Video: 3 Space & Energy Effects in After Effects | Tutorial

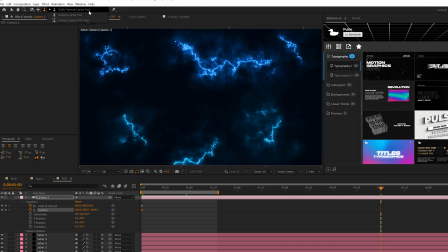4:04 We can come here, grab our dolly towards cursor tool, just hit C on your keyboard, you'll eventually get this icon, and you can zoom into your scene just by a touch. And this will create a very nice camera movement into your scene to make it look like you're flying through space.
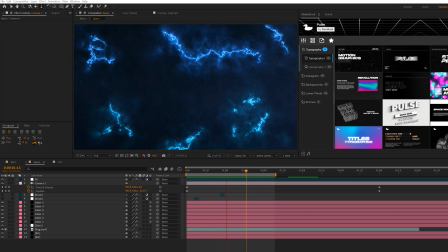4:22 So if you followed our camera animation, your scene will look something like this with other elements added into it, which we will talk about right now, adding some additional elements.
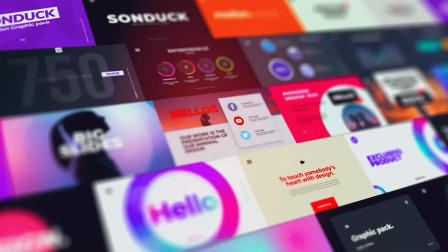4:31 Before we move on, as you know, creating motion graphics from scratch is obviously very time consuming and it can be incredibly challenging.
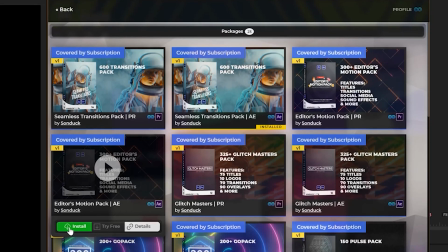4:38 That's why we made over 5,000 templates to help you save time and produce awesome work under one subscription.
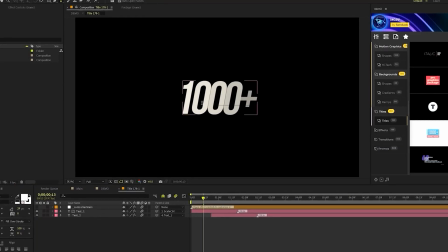4:44 For example, you can preview thousands of templates from any of our packs and click apply.
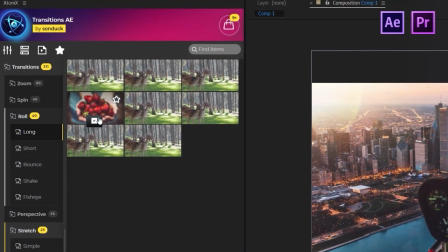4:49 Then you can change the template parameters and then you are done.
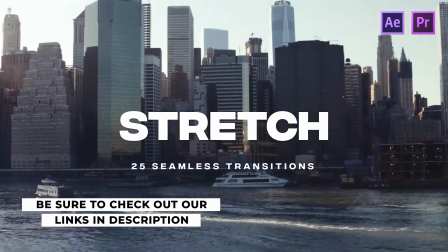4:52 So if you're looking to get an edge in your business or your career, check out every template we have with our links below. Alrighty, so the first thing we want to add to our scene are these stars here.
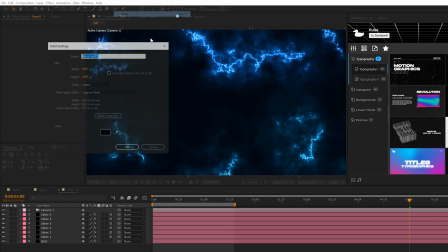5:00 So to create this, we'll go to layer, new solid, and we'll make sure that the solid color is white, and we'll click OK. We'll call it stars, and we click on make comp size and click OK.
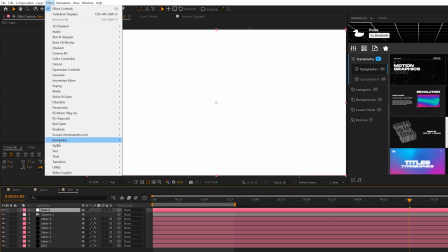5:11 So then we'll go to effect, simulation, and we're going to grab CC starburst.
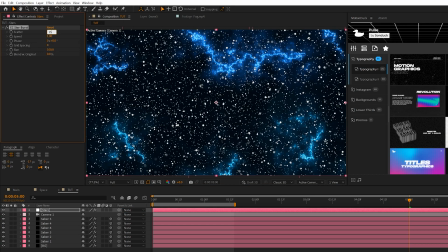5:16 We'll set our scatter up to say like 150, 160, somewhere around that range. We'll come here to the size and we'll bring this down to 20. And then all we need to adjust here is the speed. So we'll set this as a 0.05. Think of the speed as the camera animation, because by default, these particles will be flying towards us.
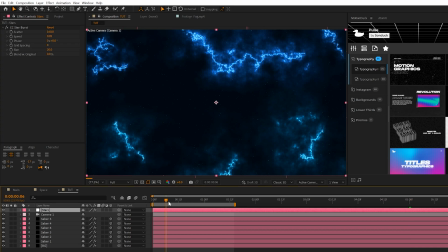5:35 And since we are technically zooming into the scene, it'll look like we're zooming in with the stars as well.
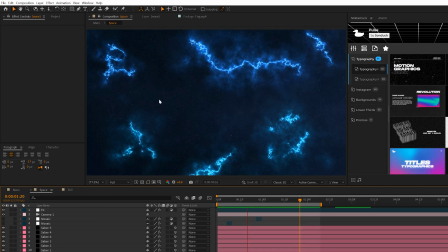5:40 So that makes a huge difference. And with our stars added in here, we'll have something of the sorts like this.
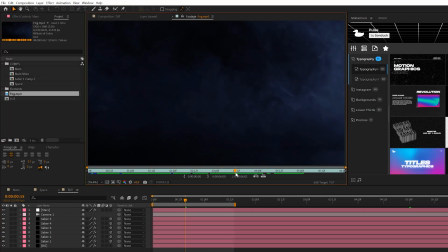5:45 So another asset we can add in our scene is this, you know, fog. You don't have to use it.
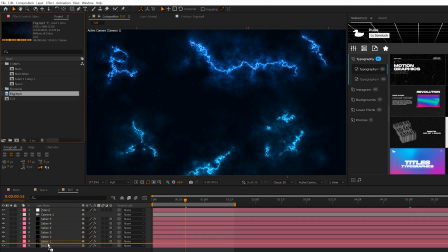5:50 I think it does help, but I don't know if it makes or breaks your scene. So you can add it into your scene by downloading our project files for free.
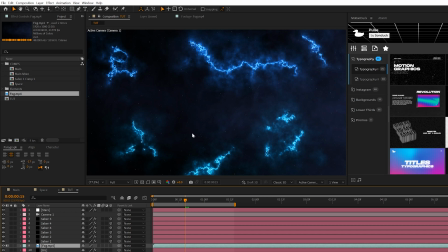5:56 And once you put it in there, it'll be overlaid on top of your scene. And it kind of helps a little bit, but like I said, it's not necessary. All right, so another great effect we need to add in here just to really make this pop is a couple effects. We'll come here to layer, new adjustment layer, and we'll go to effect, you know, noise and grain, and we'll add noise.
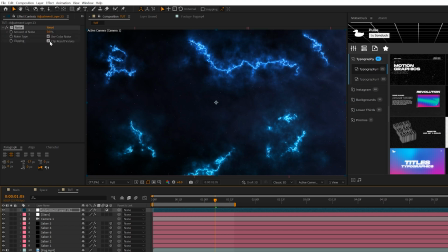6:14 And to me, this is just looking so clean and crisp. We need to kind of dirty this up. So we'll set the noise amount to say 12%.
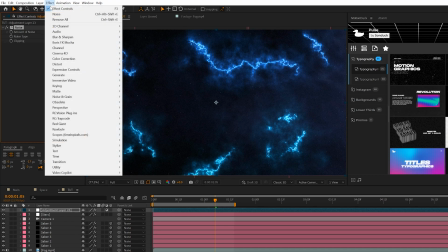6:21 You can uncheck use color noise. I think it makes a huge difference. And then we'll come here to effect, distort, and we're gonna grab optics compensation.
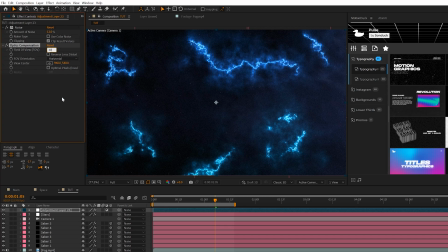6:28 And we can just set the field of view up to say 30. Points there, and you can check reverse lens distortion. And I think that does make somewhat of a difference in our scene.
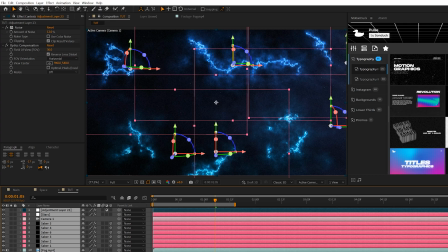6:37 So then when we're done here, we'll go ahead and add one more ultimate effect here, which, like I said, I think will help dirty up the scene a little bit.
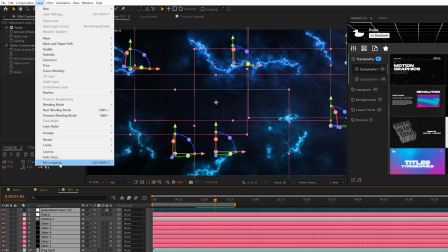6:44 We'll grab all the layers, go to layer, pre-compose, and we can call it all.
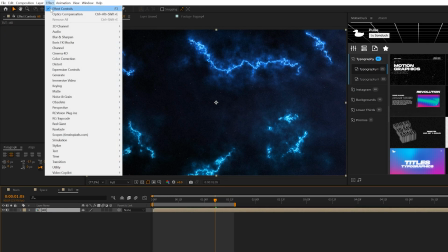6:50 All right, awesome. So we're just gonna do a quick RGB effect to this. We'll come here to effect channel, and we'll grab shift channels.
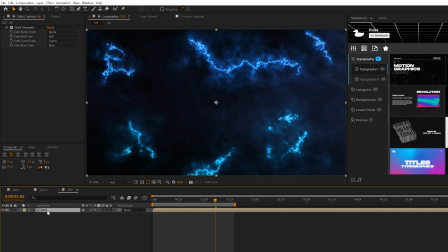6:58 If you watch several of our videos, you probably have seen this many times. But we'll go ahead and set green to full off, blue to full off.
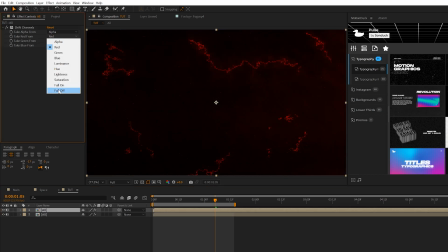7:05 We'll duplicate the layer, turn off red, set green back on,
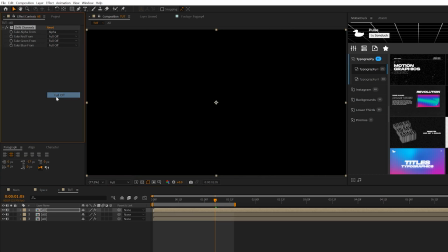7:10 duplicate the layer again, turn off the green, and turn on blue back to blue. And then we'll grab our two top layers and set their blend mode to screen.
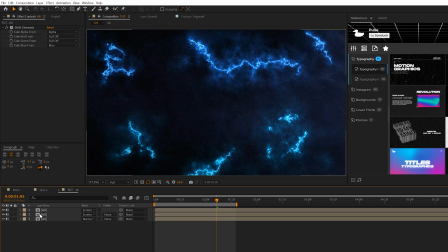7:19 You can toggle switch the modes. So it looks like we did nothing, but if you grab, like, say, one of the layers here and we have P on keyboard for position, and we just offset it by a couple of points in either the X or Y value.
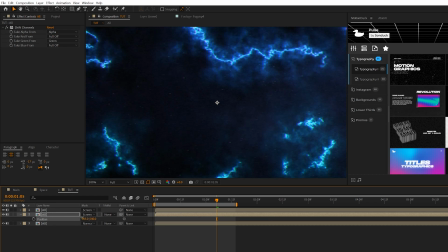7:31 You know, I think it does make a great chromatic difference. It helps kind of dirty the scene, like I've been saying. It makes it a little bit more grungy, so it's not perfectly clean. So like to our middle layer, we can just like alt click the stopwatch for position, and we'll do a quick wiggle to this. Open parenthesis 0.5, comma 2, close parenthesis, so make sure it looks like that.
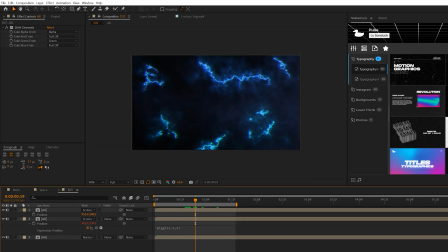7:52 And that will just, I think, help the scene by a lot. Now, one other effect I'd like to add in here is the CC lens effect.
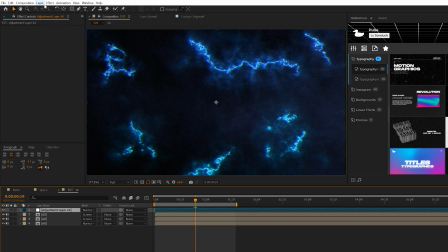7:59 So we'll go ahead and create another adjustment layer, and we'll go to effect, distort, and we'll grab CC lens. You know, we'll set the size up to 460, and all we'll do here is we'll grab the anchor point for this center effect, and we'll bring it over to, say, the left side.